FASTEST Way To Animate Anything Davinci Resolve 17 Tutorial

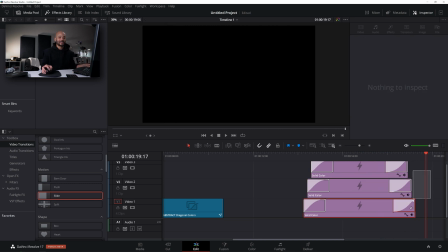And then I can kind of click outside of these just in the timeline and then drag and select all of these.
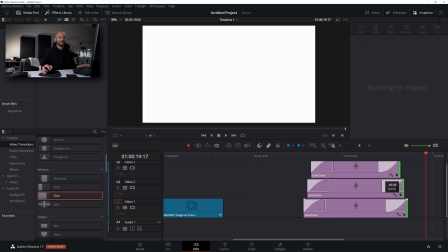And let's say grab the end and come all the way to where these pretty much connect.
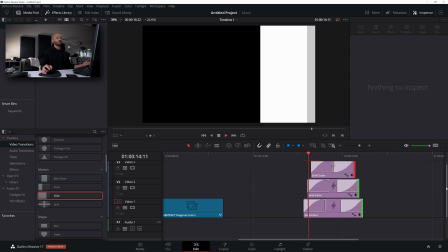And then now we have a really cool kind of transition type thing.
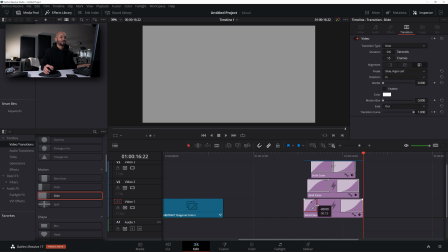And you could easily make those faster by just shortening the amount of transition time.
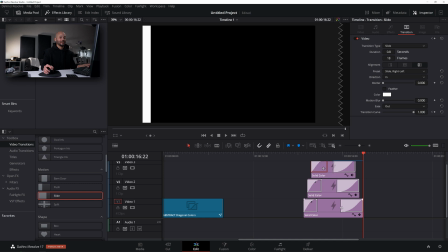And
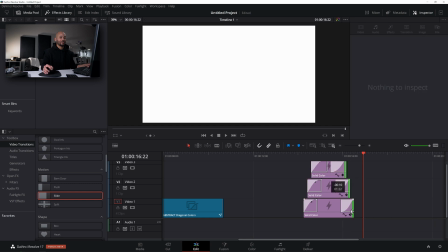now, boom.
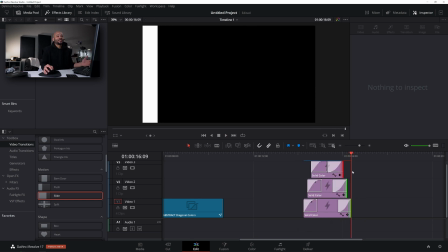Like that's sweet. That's really, really sweet. Like that's,
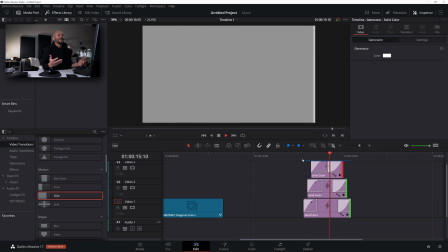like there's something just really nice about a nice fluid animation and that could transition you in and out of almost anything.
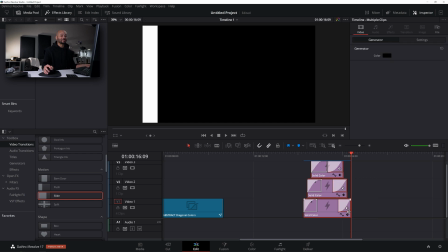Another cool thing you can do too is drag these out.
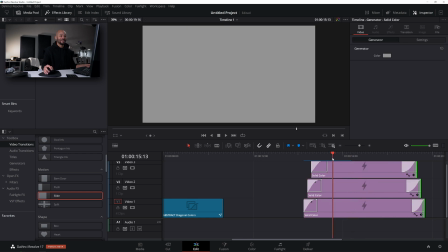And I do this for a kid show I'm working on, and all the time, constantly. And go over here to titles. And you could use a blank title, but one thing I've been using lately is the jitter because it's so kind of kid-friendly.
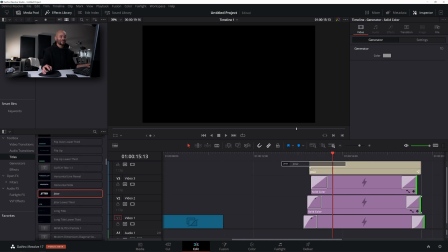So let's grab this jitter here and then throw some color on it.
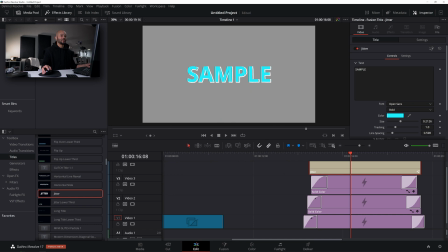Let's say we'll make it kind of this light blue, and the jitter edge we can make pink.
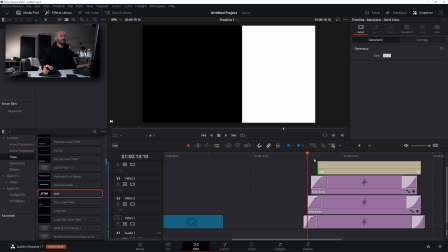Light pink, something like that. And then if I come over and again, 1, 2, 3, 4, or actually, you know what?
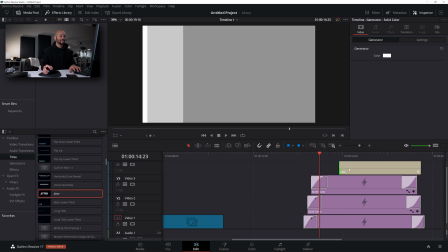Let's wait till all this slides in. So let's slide in, and then we're gonna start it here. We're gonna go back to video transitions. I'm gonna come down to slide wherever you are.
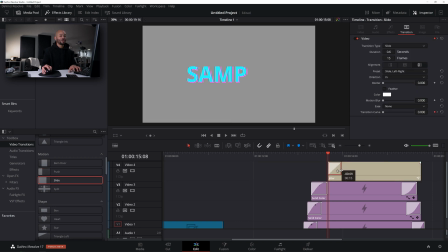Drag this slide on here. I'll shorten it to kind of match those other animation speeds. And then I'm gonna have this one come from the bottom up. So those colors are gonna slide across, and the words are gonna slide up, which is gonna be pretty slick. I like mechanical movements like that, that are like, you know, all that kind of stuff.
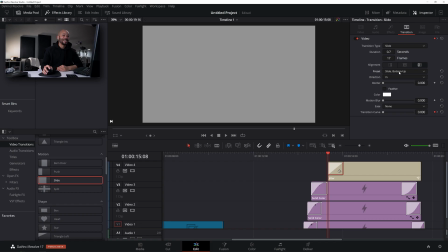I love that with animation. So anyway, this one's direction is in, preset bottom up, and then the ease is going to be ease out. Because again, when it gets to the end of that animation, we want it to slow down. So from here, let's see what we got.
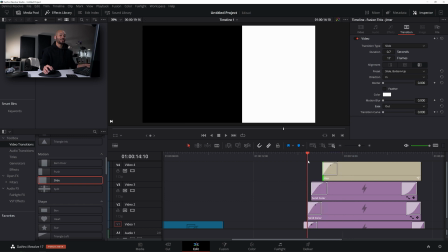That's pretty cool. That's pretty cool. I don't like the way this writes on though.
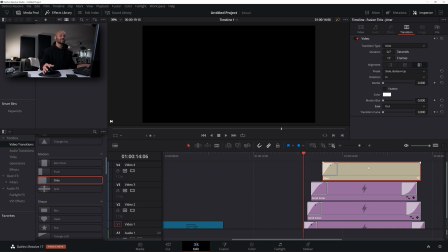I think this will be sweeter if it doesn't write on. Let's look at this one more time though. It's still cool.
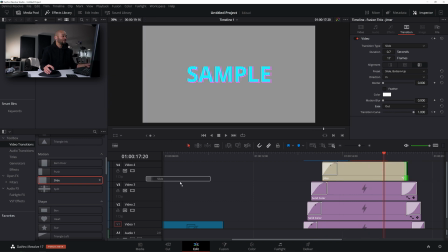Like, and again, let's say I threw this slide at the back end of this one. Whoops. And then did the top down because it's going to slide up, and then I want it to kind of drop back down. That would kind of be cool. And then direction out, easing in. This way it'll slowly ease into the animation.
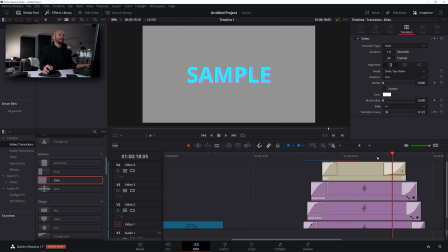And let's take a look at this. Slides up. Don't like the way it writes on. And animates out, which is cool. But again, I'd rather go with something just more static.
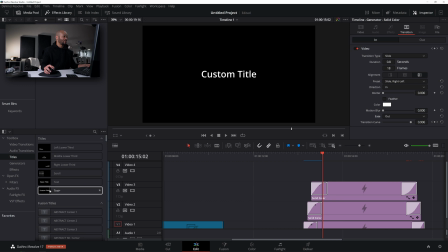So let's just go to titles, delete that title, go to titles, grab something more normal, just a normal everyday title.
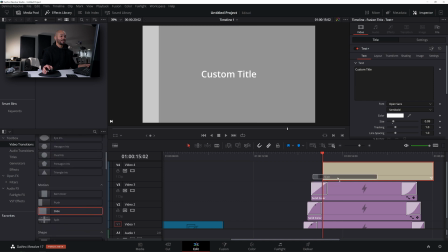And then we can go back to our slide, throw the slide on the beginning of this title, slide bottom up. We're coming in and we're gonna ease out and make this pretty quick.
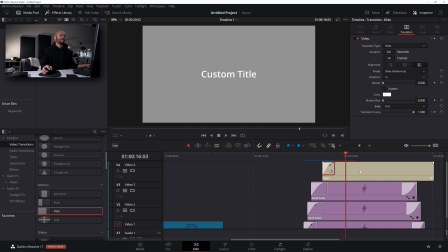So now, that's dope. Say we did. The Modern Filmmaker. Let's do a big bold like this.
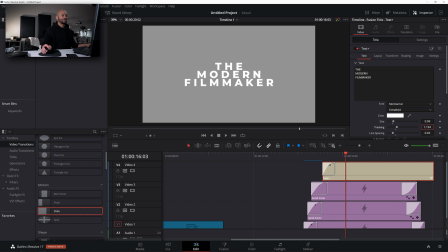Line spacing. Let's do the tracking up a little bit to make it a little more modern and cool.
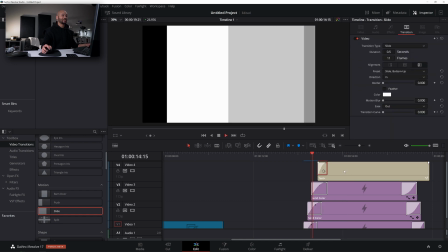And now we have kind of a slick animation. You know, it's not bad.
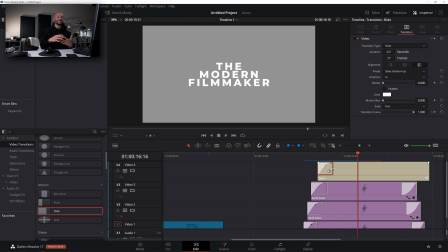It's not quite as customized and smooth as if you went into
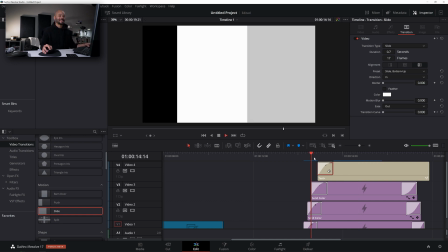Fusion and kind of set the keyframe to give you even more easing.